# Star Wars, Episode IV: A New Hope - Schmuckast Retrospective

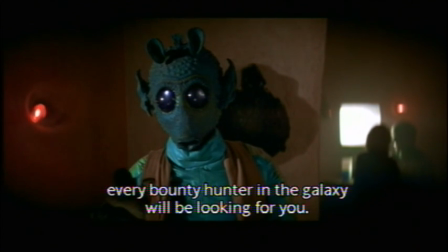Secondly, this scene more than anything else was inspired by the old westerns, probably more than anything of the Sergio Leone spaghetti westerns of the 60s.
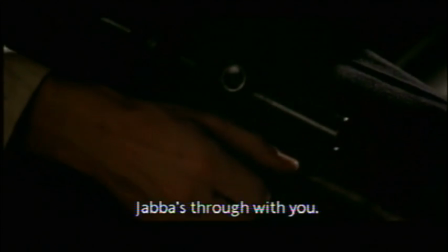It's a beautifully constructed scene, because we see Han prepare to shoot from under the table, like an old gunslinger, and Greedo doesn't suspect a thing.
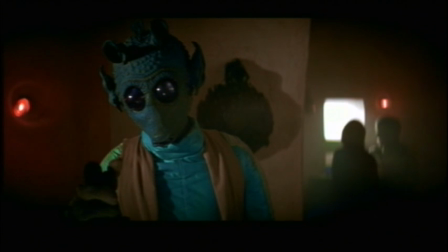And plus, it wasn't in cold blood. If Han hadn't shot, Greedo would have probably killed him anyway, just to collect the bounty.
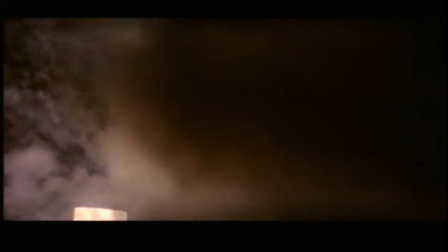Having Greedo shoot first totally deconstructs the entire scene and cheats the audience out of the whole suspense of it all.
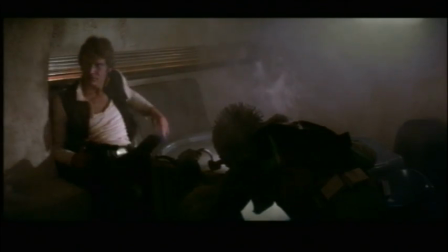Again, it's a minor detail, but unnecessary. And the trilogy was changed yet again for the 2004 DVD release.
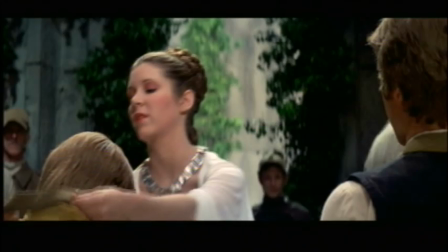I won't go into too much detail as A New Hope was left largely unaltered, But it goes without saying that they changed the Jabba scene again,
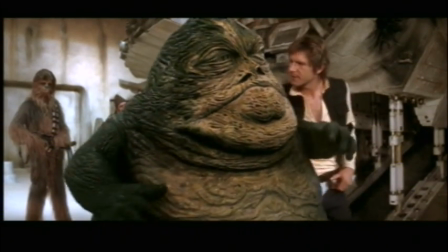making Jabba look more aged and closer to his Jedi counterpart. Fine, I understand that, but there's something about it that is just too distracting.
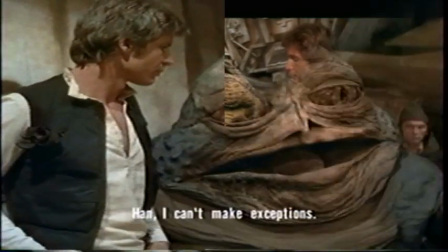Jabba stands out more for some reason. I wish they would have just left him alone.
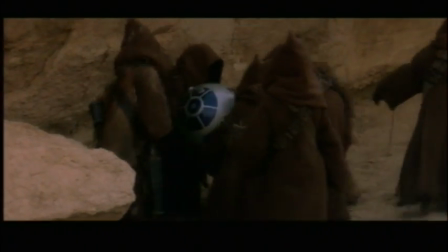Despite the countless revisions, you can pop this baby in on any given day, altered or unaltered, VHS or DVD, and just have fun with it.
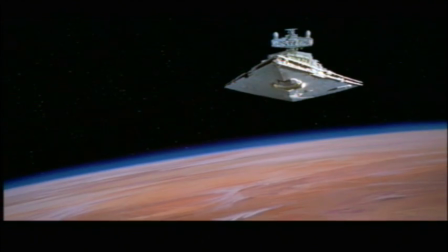It goes back to the days where films were simply a lot of fun, and left devoted fans and fanboys alike, yes, there is a difference, talking amongst themselves for ages.
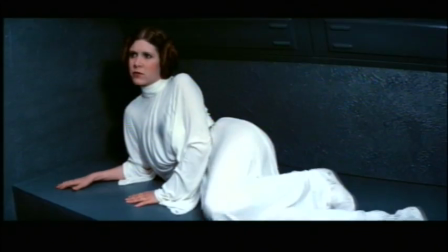I grew up with this movie, first subconsciously as a kid, and then as a die-hard fanatic in my teens.
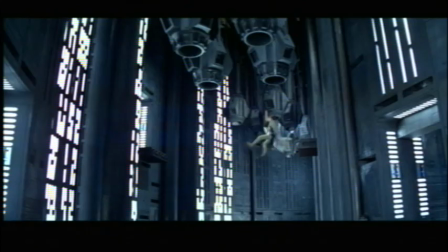And you know what? No matter how many times it's changed over the years, somehow it still seems like the same old Star Wars.
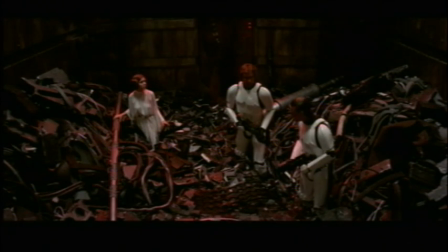I got a bad feeling about this.